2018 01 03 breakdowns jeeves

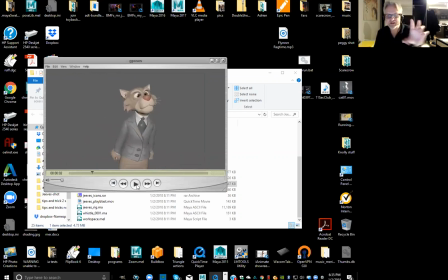4:06 Okay, so it actually has like some of the transitions in here. So, but take it from me, like we did it like from a blocking stage, so it does actually have the transitions in here. But what we're going to be doing tonight is going over the whole shot and really pushing things, refining it so that it gets ready for the facial stage.
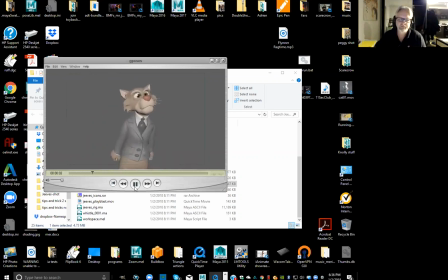4:26 Okay.
Now look, no one is to stone anyone until I blow this whistle. Do you understand? Even, and I want to make this absolutely clear, even if they do say Jehovah.
So that part at the very end is still in step mode. So we're going to break that down tonight for sure.
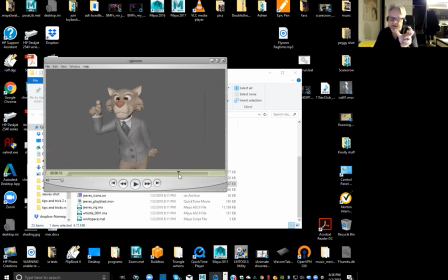4:45 Right. So in here, this is sort of like what it would have been like, except this has got a little bit more action to it. So that it doesn't actually have that many transitions yet, right? So we have to go in and break that part down so that it keeps the snap and it keeps the fluidity of the actual shot, right?
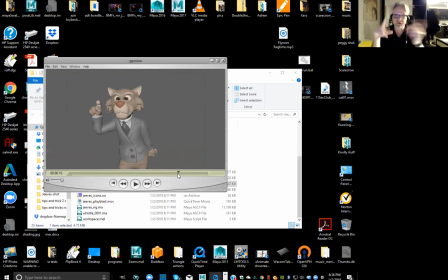5:04 So obviously there's no facial, there's no even look at stuff happening here that was in like the 2D pass. So we really need to go in and start to really snap up like and push a lot of these transitions that are in here. Because even when I'm looking at it with fresh eyes, there's parts in there that feel just a little too slow.
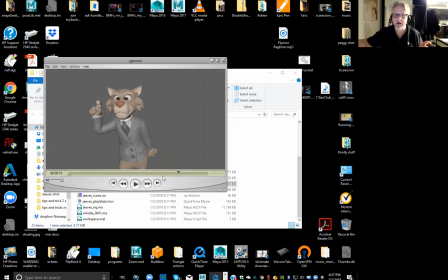5:21 And it's really just like this was really just like a once over for the shot. So then we're going to go in and start to refine it so that it gets ready for that facial pass.
Even if they do say Jehovah.
So that part right there, that's the part that I really want to push more so than it was in the 2D version, right?
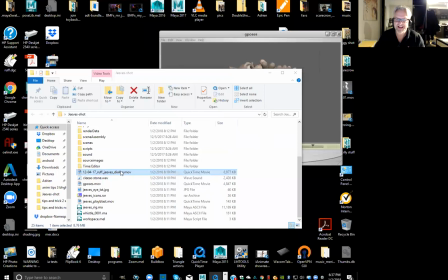5:40 So if you're looking to watch the 2D version, the last part, the last pose just didn't really land.
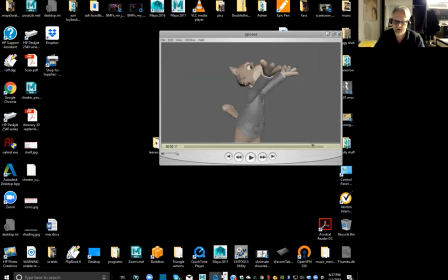5:46 And, you know, especially if we're going to do like a cartoony shot, you really want like to end on a good note.
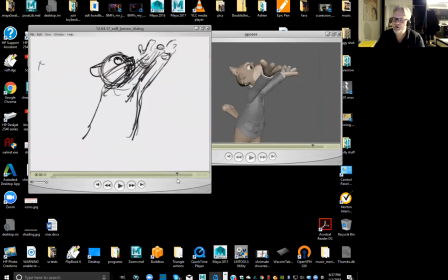5:54 And this one just felt like I was coming back to something a little bit more neutral, you know? So like this is that pose right there, right? But after that, like it just sort of like came back down and it was just like a settle where I really want him to end like
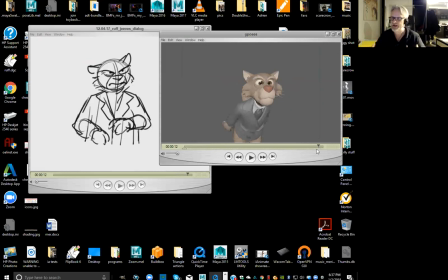6:09 forward, like facing the crowd that he's actually talking to, right? Really pushing forward, all right?
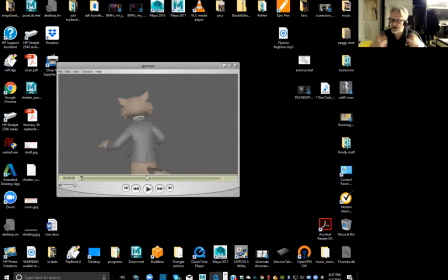6:15 So let's watch it one more time, and I'll point out like that. There's areas in here that feel just a little too slow, and there's areas in here that feels just a little too fast. Like this very first move just feels like a mistake because it's too broad over too few frames, right?
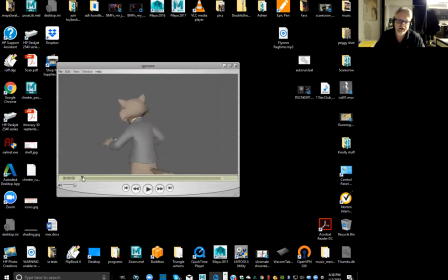6:31 So I think what we need to do is kind of find something that's maybe a little closer to this, you know, for that first pose, like just going from here, you know, get the eye going across, you know, and then settle into that. Just so it's almost like you're start off like with him, you know, getting to that looking over his shoulder.
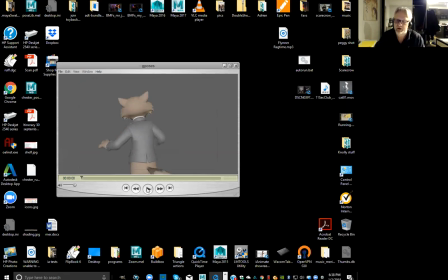6:50 Because right now it feels a little bit too broad for the amount of frames that we've got. Now look, no one is to stone anyone until I blow this part right here feels a little too fluid because it's kind of coming in and out really slowly.
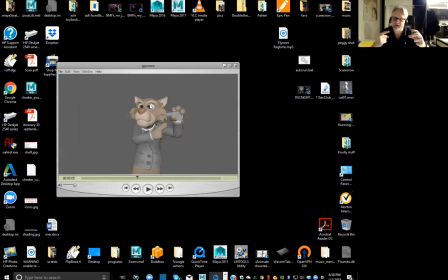7:06 So we've got to like snap that up and get some tension in there, you know, until I blow this whistle, you know, so really trying to get like some tremble shakes and then like pushing that accent so it hits hard, you know, little, you know, shakes of the body, shakes of the shoulders until I blow this whistle, you know, so really keeping that tight, okay?
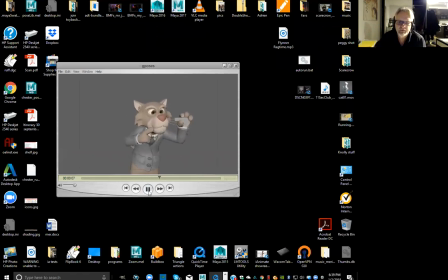7:26 Blow this whistle, do you understand? Even, and I want to make this absolutely clear.
And this part right here with the wagging of the finger feels a little too slow. And even if I'm absolutely clear, you know, you really try to get that.
Even, and I want to make this absolutely clear.
Right.
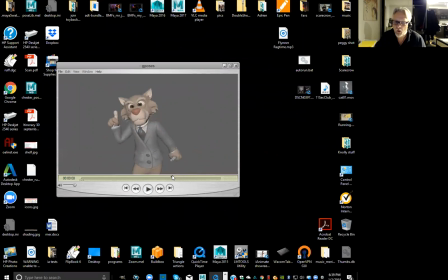7:43 You know, and what I might do in here is hold on this pose for a little bit longer and then keep this transition a little bit faster and a little bit more snappy so that it really pushes that energy up, right?
I want to make this absolutely clear.
Right, make it absolutely clear.
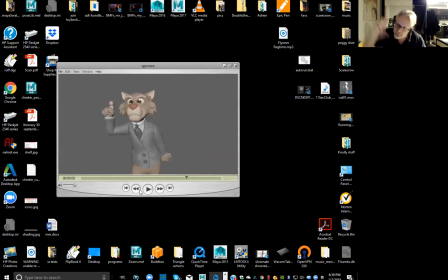8:01 You know, sort of like, you know, I want to make this absolutely clear. So it comes down a little harder, a little faster, and a little bit more energy to that shake. Okay. Yeah.
Even if they do say Jehovah.